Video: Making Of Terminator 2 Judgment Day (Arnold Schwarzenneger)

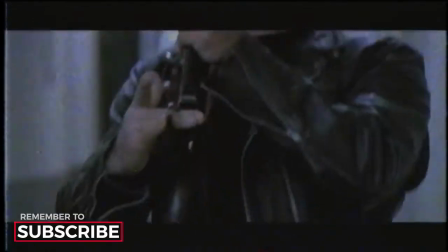(0:04)
Taking everything that we loved about the original film, T2 not only smashed audiences' expectations, but took visual effects to new heights.
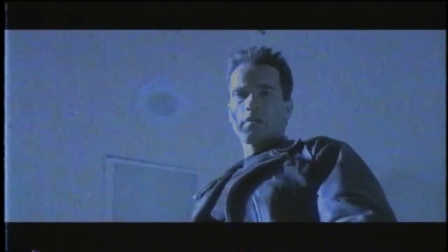(0:13)
How did this all happen? Well, come with us if you want to learn.
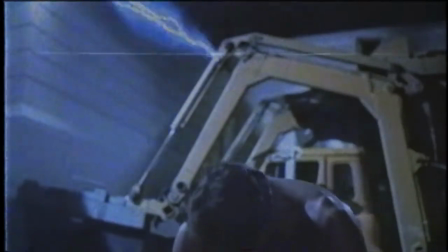(0:17)
In 1984, James Cameron's The Terminator blew away expectations and became a real cult hit.
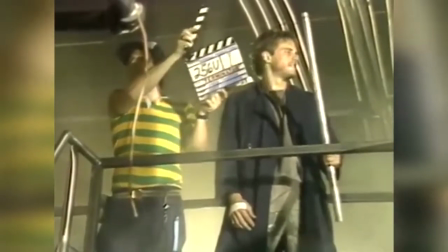(0:24)
On a budget of a measly 6.4 million, The Terminator had introduced audiences to Skynet,
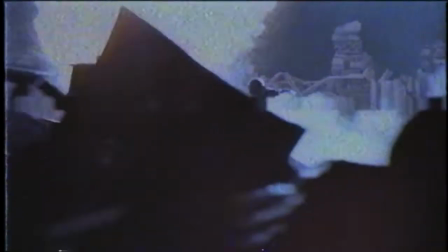(0:30)
Killer robots and an apocalyptic future, making an amazing $78.3 million at the box office.
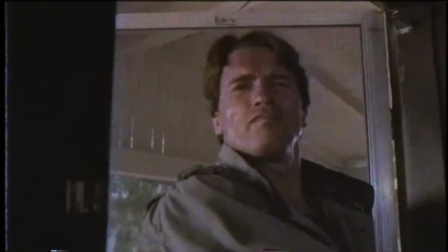For all the negatives involved in making a sequel, you have positives, and one of the positives is if you can take that initial programming that the audience has from the other film and then do a little twists and turns on it,
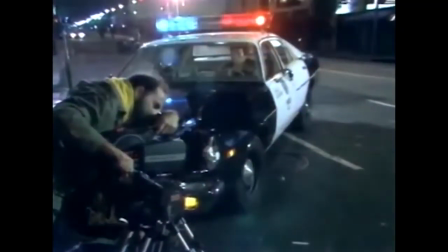(0:59)
then they realise that there's a little bit of fun involved. A sequel was always inevitable, but it would take many years for it to formulate.
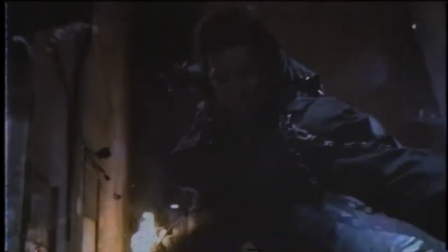(1:06)
So why didn't Cameron strike at the property whilst it was hot? Well the answer is technology.
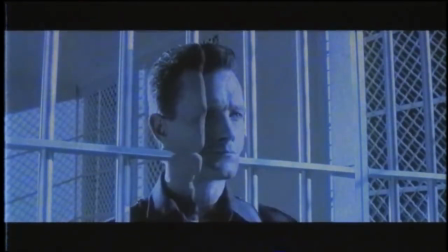(1:12)
The T-1000 liquid metal Terminator concept was an idea originally conceived for the original film,
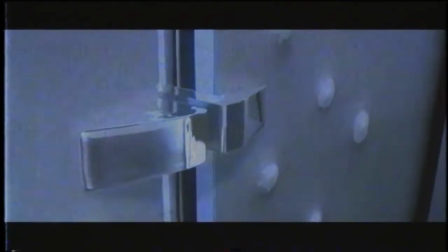(1:18)
but due to the limitations of the effects technology at the time, it was scrapped.
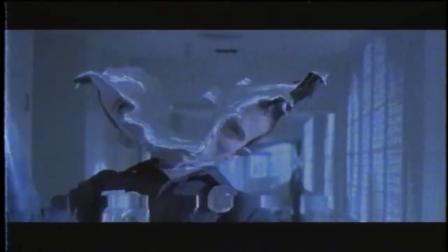(1:25)
Cameron looked at potentially using claymation to provide the effect, but wasn't convinced it would be able to look as realistic as required.
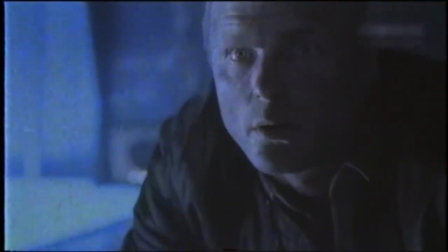(1:33)
It wasn't until 1989 when the wheels started turning again during the production of The Abyss where the water tentacle
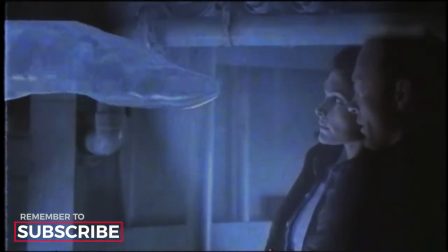(1:40)
effect proved that computer graphics technology had reached a level whereby the T-1000 concept could finally be achieved.
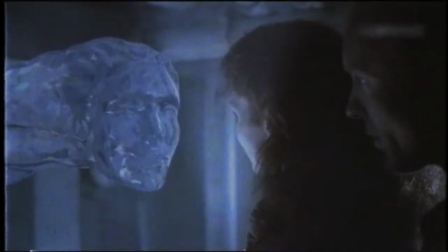(1:47)
Now the only thing standing in their way was the intellectual property rights.
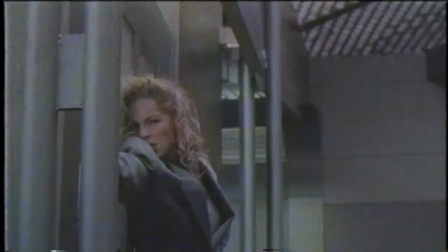(1:51)
After their success together with Turtle Recall, Schwarzenegger convinced Carlico head Myra Cassar to bid for the rights to the franchise, having to buy it out from Terminator's producer, Gayle Unheard, who in the years since the first film had become Cameron's ex-wife.
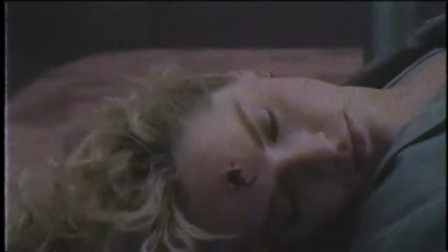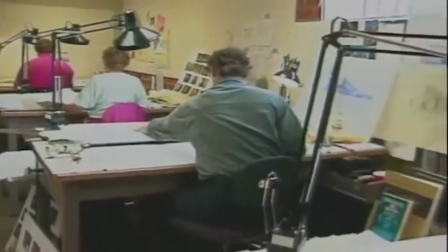(2:11)
With the rights all sorted, Terminator 2 could start production, with a budget of $102 million,
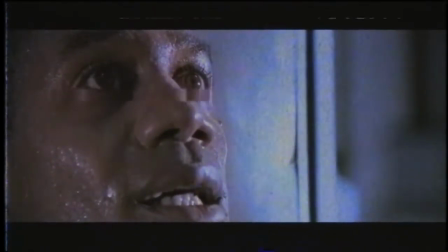(2:18)
making it the most expensive film ever made. But boy, does it show!
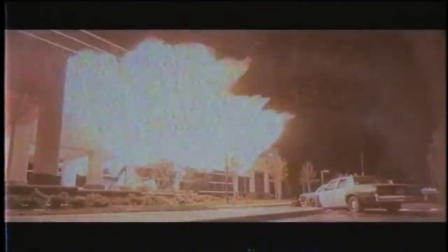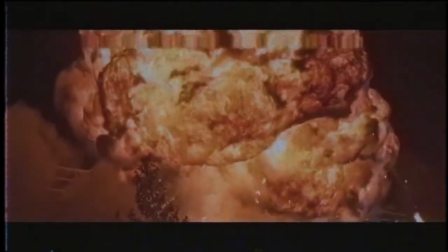(2:31)
Terminator 2 is filled to the brim with amazing and revolutionary effects. To bring to life over 300 optical and mechanical effects shots,
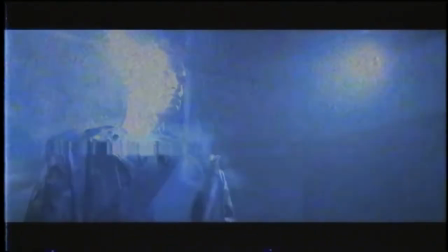(2:40)
four major effects houses were tasked with a variety of pieces to this grand puzzle.
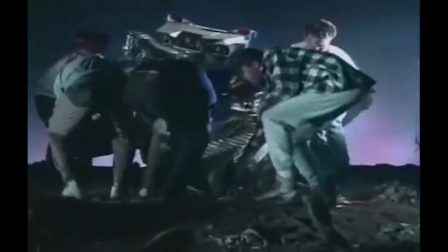(2:46)
Fantasy 2 returned after providing the miniatures and the effects for the Future War sequence from the original film,
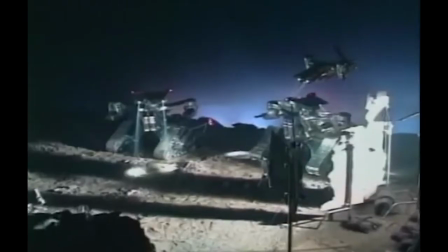(2:52)
bringing a new sense of scale and detail to the apocalyptic battleground. background.
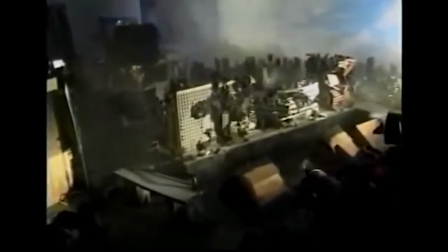(2:57)
Forward productions were responsible for the effects shots of the nuclear holocaust that Sarah experiences in her dreams,
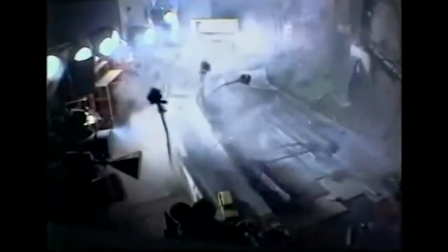(3:03)
and even considered a dancer in a mushroom cloud costume to perform the explosion.
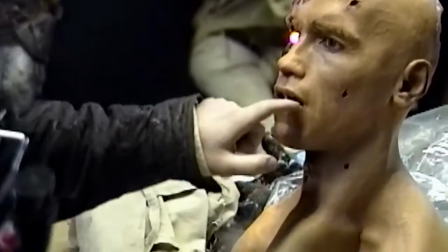(3:09)
The heavy lifting of the film was done by ILM and Stan Winston Studios.
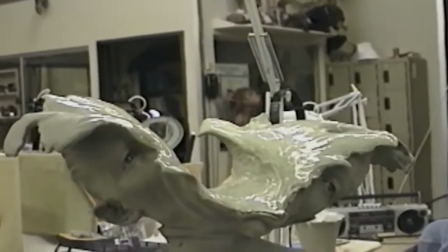(3:14)
Stan Winston Studios were responsible for all the practical effects and makeup seen in the film.
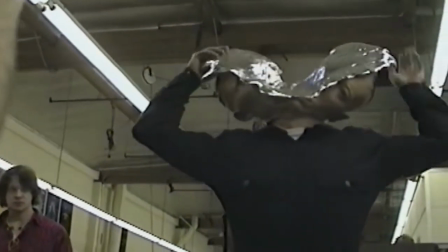(3:19)
A number of puppets and models were used for all different types of damage the T-1000 receives throughout the film.
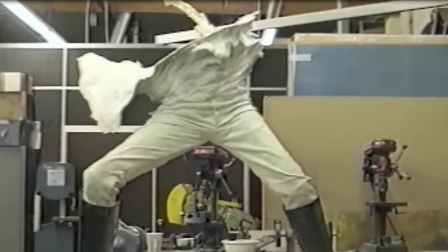(3:26)
Each one earning its own nickname, Splash Head, Donut Head, Cleave Man and Pretzel Man.
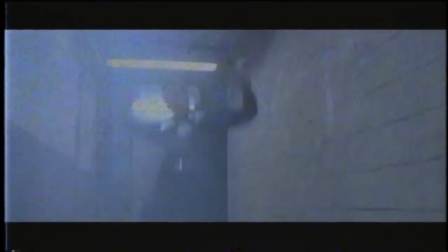(3:32)
Even small effects like the T-1000's bullet holes were done practically.
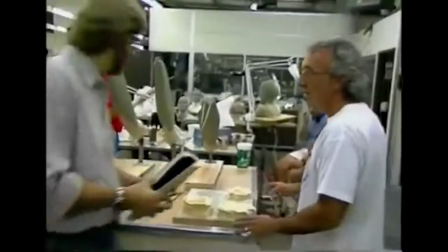(3:37)
Each rubber bullet splash was folded in on itself and held in place for your remote control.
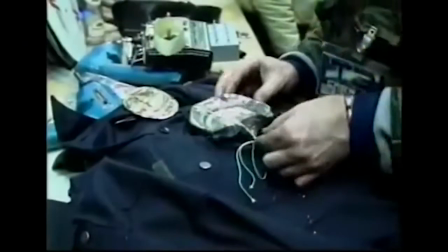(3:42)
Each of those bullet splashes were then attached to a piece of body armour that actor Robert Patrick would wear under a pre-perforated police shirt.
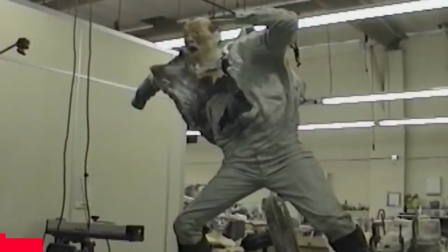(3:50)
When the character received each shot to the chest, the effects team would trigger the release of the splash and it would open up like a flower.
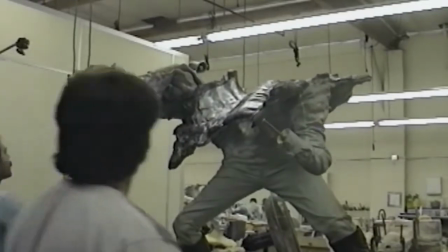(3:58)
The final frozen T-1000 model was sprayed with shredded silver Christmas tree fur to give it that shine,
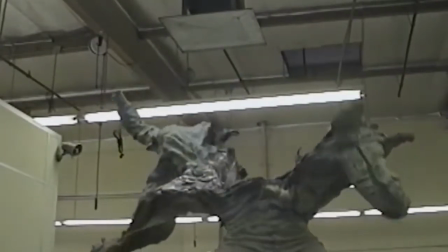(4:04)
and then blown apart by air cannons from the roof to ensure that the debris spread out along the ground as per James Cameron's request.